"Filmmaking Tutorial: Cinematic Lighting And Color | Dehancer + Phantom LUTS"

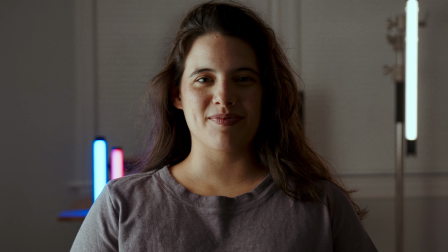I sort of fast forwarded through a few items to save you and myself from the long, long, long talk that we would be having about masking and doing all of that.
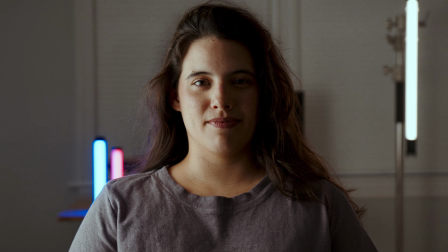But we have applied Dehancer, and we have worked completely through Dehancer as far as color is concerned.
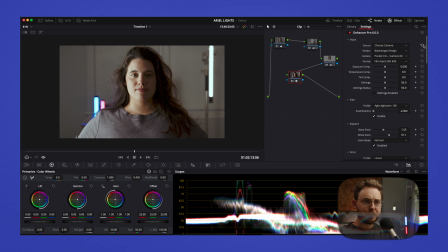And basically I started out by applying the input and what kind of camera. So for us, it's the Blackmagic Pocket 6K, the Gen 5 color, ISO, the base 400.
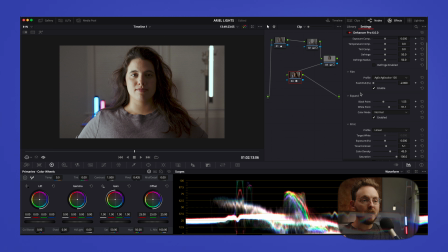And then from there, we moved down and I applied the Agfa color 100, and I pushed it all the way back. And then we had some expand where we pushed the blacks and the whites just a little bit, because then when we moved down to our print, we are going to use some tonal contrast, which actually separates the blacks and whites.
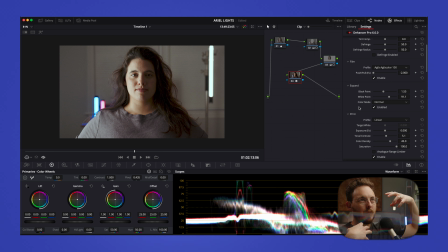That doesn't separate them, it makes them more like harsh isn't the word either. It kind of solidifies their presence even more using tonal contrast. And then color density, I love using color density because you can just crank this up.
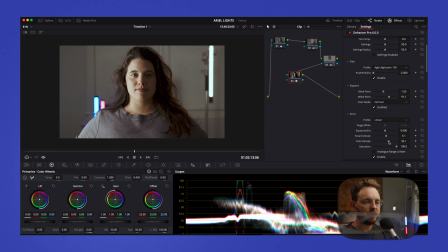I mean, this is it with nothing, and then I crank it up to 45, and it really does, it really just adds a dash of saturation that's more complementary and not overdoing it. And then other than that, film grain, positive film grain,
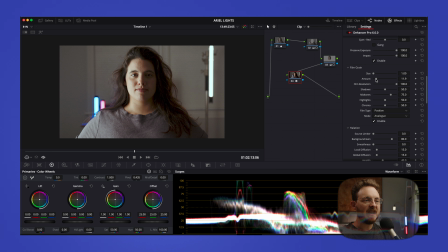a little about 11-12%, and everything else just kind of leave default. I didn't do any halation or bloom or anything like that, and that's it.
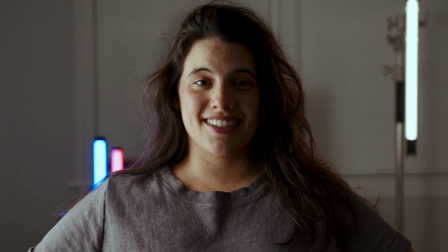So that's the 90 degrees straight over, and that is a beautiful, oh boy, that is a good wife right there.
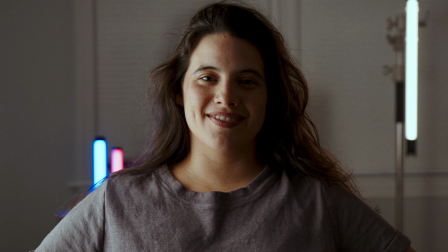Okay, we're going to move on to the next clip. All right, we'll go Ektar.
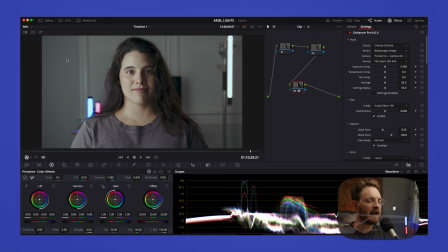So this is Kodak Ektar 100. And as you can see, just applying it straight up creates a much more cool image. And if you push it, it gets a little warm. If you pull it, it gets a little cooler. So we'll just let it stay cool. That works for me.
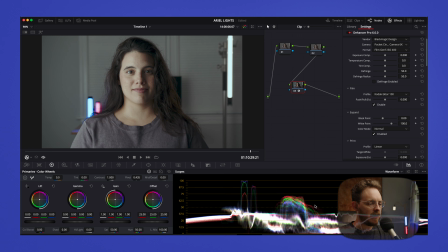That's totally fine. So the image, I'm not going to mess with the expand. We're just going to go down to the tonal contrast. Yep, get that. We're going to add a lot more color density in this one.
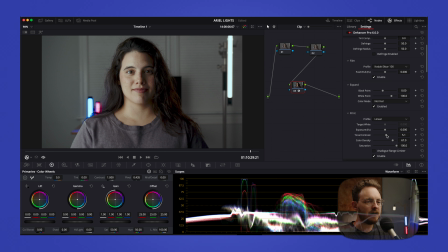Let's say like a little, yeah, that looks good. Okay. We're going to raise the exposure. I don't want to lose all the blacks in here.
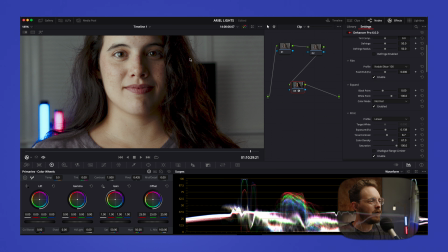You see, this is another area up in here that you can really see what information is being retained.
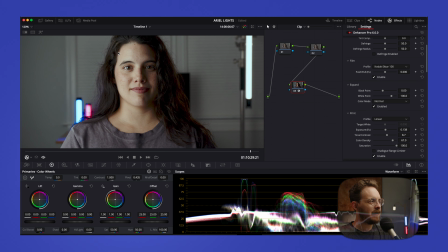Because obviously this is the key area right here. You can see that fall off, and it's almost difficult to know what kind of source light is that coming from because it's so soft. And I really actually like the reflection in her eyes there.
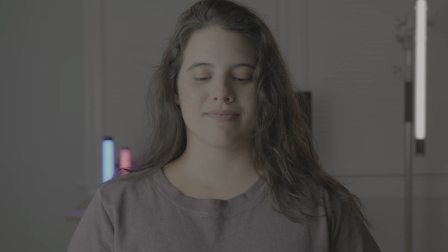It's kind of an interesting, it's not what you would typically see. You usually see, you know, bar, a circle, there's kind of a specific look.
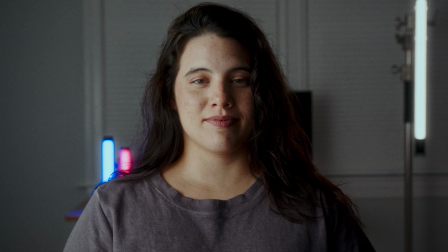And this is something different that I haven't normally seen. So I'm talking about that.
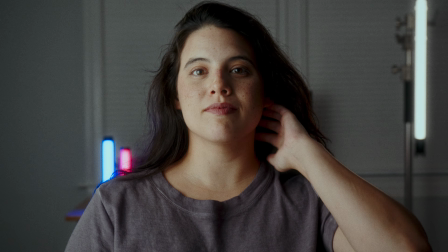I'm looking at myself, and we're gonna leave that like it is. So Kodak Ektar 100. Okay, so I wanted to cut in just for a second and give you the look and feel of what's going on here with this shot. So in a moment, I'm gonna cut to the Canon 10 to 18 millimeter lens that will give you a massively wide shot and show you everything that's going on around me. And we'll talk about this setup and all of the gear and how it works and, you know, all that cool stuff.
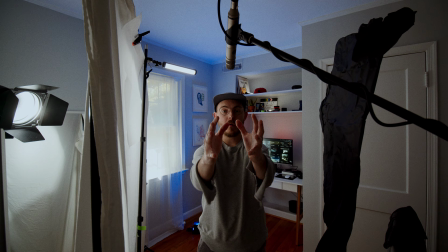Okay, so now we are on the super wide shot, and don't mind my beautiful sweater. This is vintage, it's antique, and I got angry one time, I turned green, I don't know what happened. So anyway, here we are. This looks a lot more ridiculous than the tighter shot.